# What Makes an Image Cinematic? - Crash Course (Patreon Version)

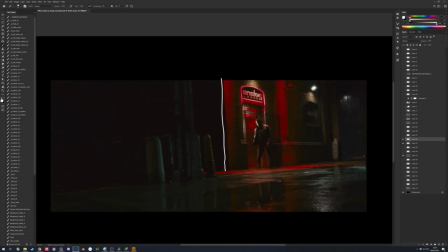991s
And then suddenly there's this strong red that's happening here.
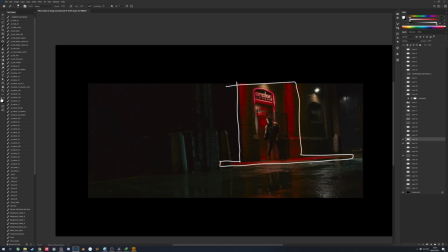1000s
It's gonna grab your attention because if it's 70% warm and it's 30% red, it's gonna be your eyes are gonna go to the red, right?
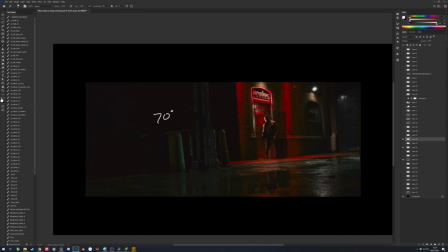1018s
Same if it's, flipped around. If it's red and if it's green, your eyes are gonna be looking at the green because it's the minority. It's the outlier, so to speak. The principle is basically the same as this one.
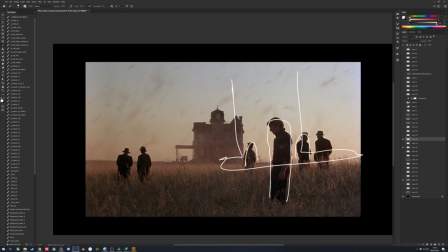1033s
This one is an outlier because same size, different.
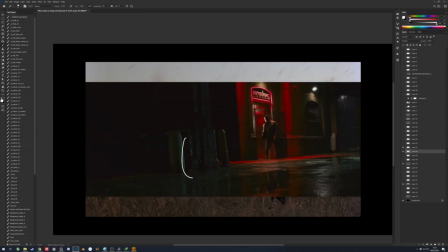1040s
So it's with this one. Same temperature, warm, right?
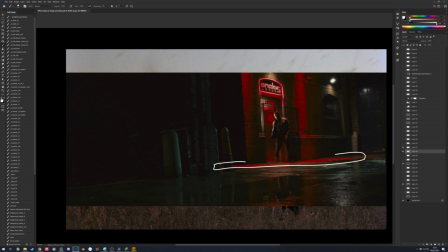1049s
Also, red is the complementary color of green if you look at the color wheel, right? Let's grab a color wheel there quick. Color wheel.
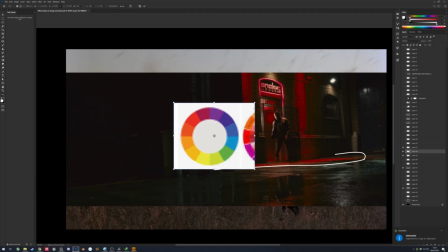1063s
Okay, so if you look at this color wheel, red is exactly the opposite of green.
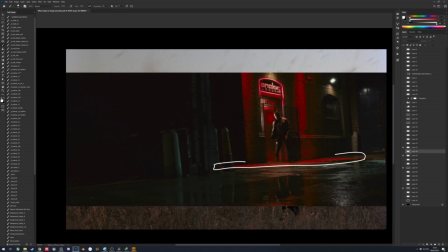1070s
So that also creates a nice contrast between the two because red and green,
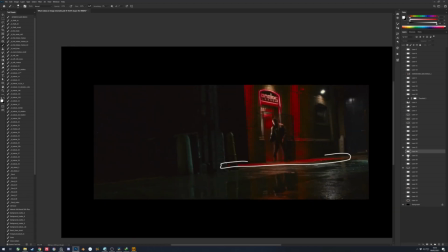1078s
big difference. Okay, so that's this one, color. That's how you create focus with color also.
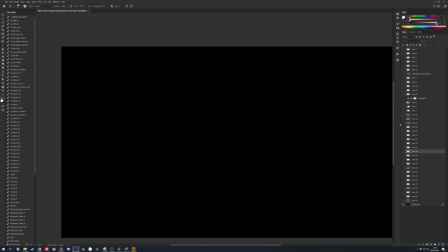1086s
And not gonna comment on the story again because I don't know.
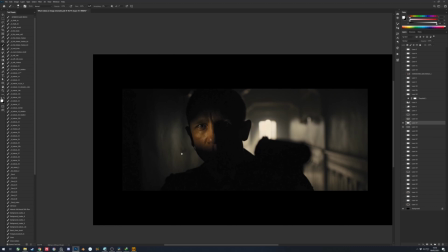1090s
And this one shows the power of strong silhouette, right?
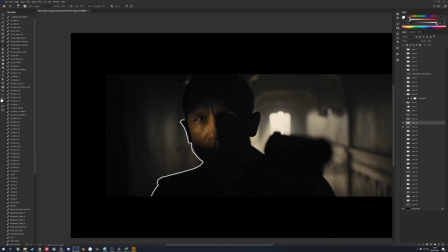1097s
So you don't even need to show everything, right? The simpler you can tell a story with an image, the more elegant it becomes. So it's not about adding infinite details to an image, but it's about conveying a story with
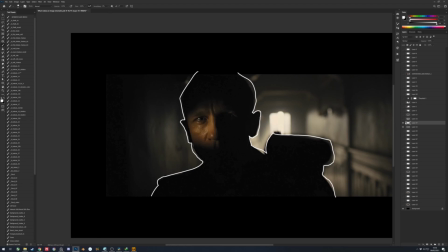1115s
as little information as you can put in it, right? So this is the power of silhouette.
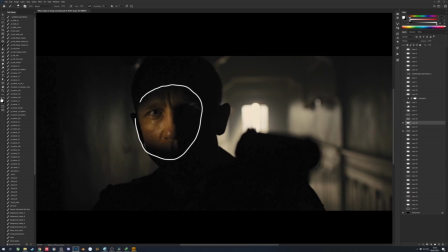1123s
The only clear thing about this image is his eyes and nose, this part of the face.
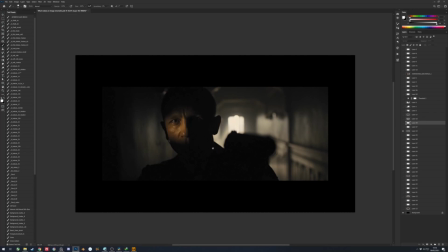1130s
Everything else is obscured by shadow and then
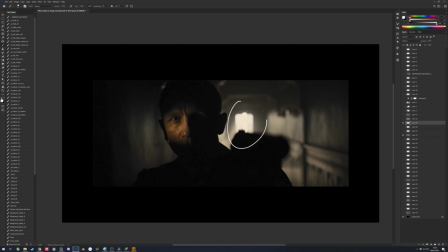1134s
silhouette made clear by this light shape right here, right?
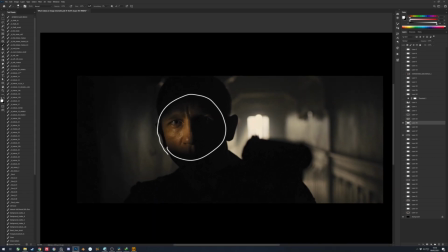1140s
So you only need to see this and you're gonna associate it with person, right? So you don't even need to show everything. You know it's a silhouette of a gun even without seeing the trigger. You know it's a gun. Come on.
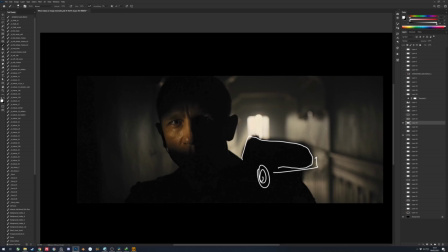1156s
So tell a lot with just a little simplicity. Again, the importance of simplicity and silhouette.
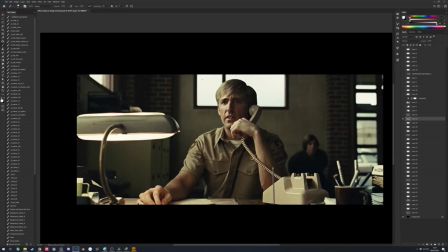1166s
And we're gonna skip this one, although it's cool how his head is silhouetted by this, but skip this one.
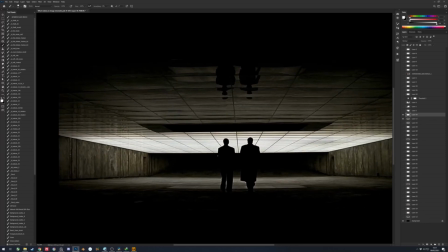1174s
And see, this one is also the importance of silhouette. And the silhouette doesn't even need to be complete.
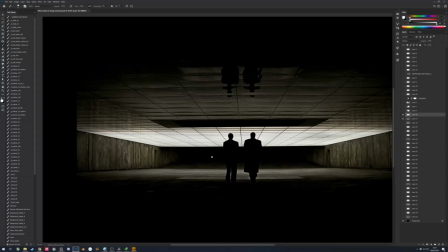1180s
See? This why this image is particularly,
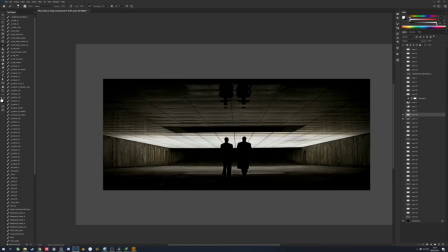1187s
beautiful in my eyes because how elegant this is.
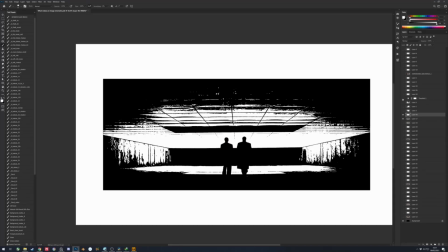1192s
This
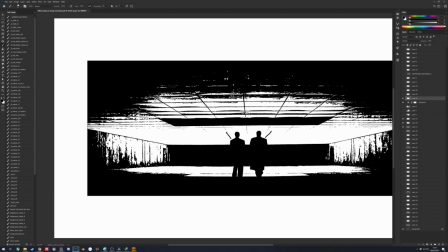1197s
you know, these two are no longer Christian Bale and Michael Caine in my eyes.
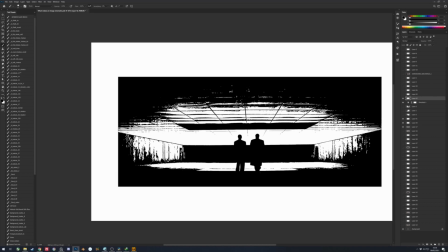1205s
It's just two shapes that resembles a person welded together with this big square shadow, beautiful shadow right here, welded again with the ground, and then welded again with the roof.
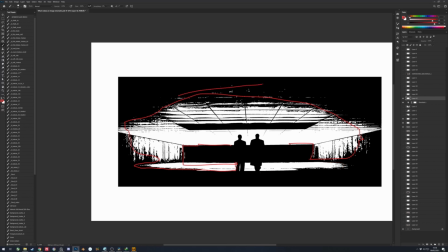1225s
So it's just one beautiful blob of black shape,
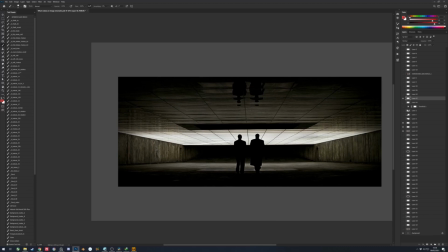1229s
and then there's a light shape that also shows the perspective with the grid, right? See how beautiful that is?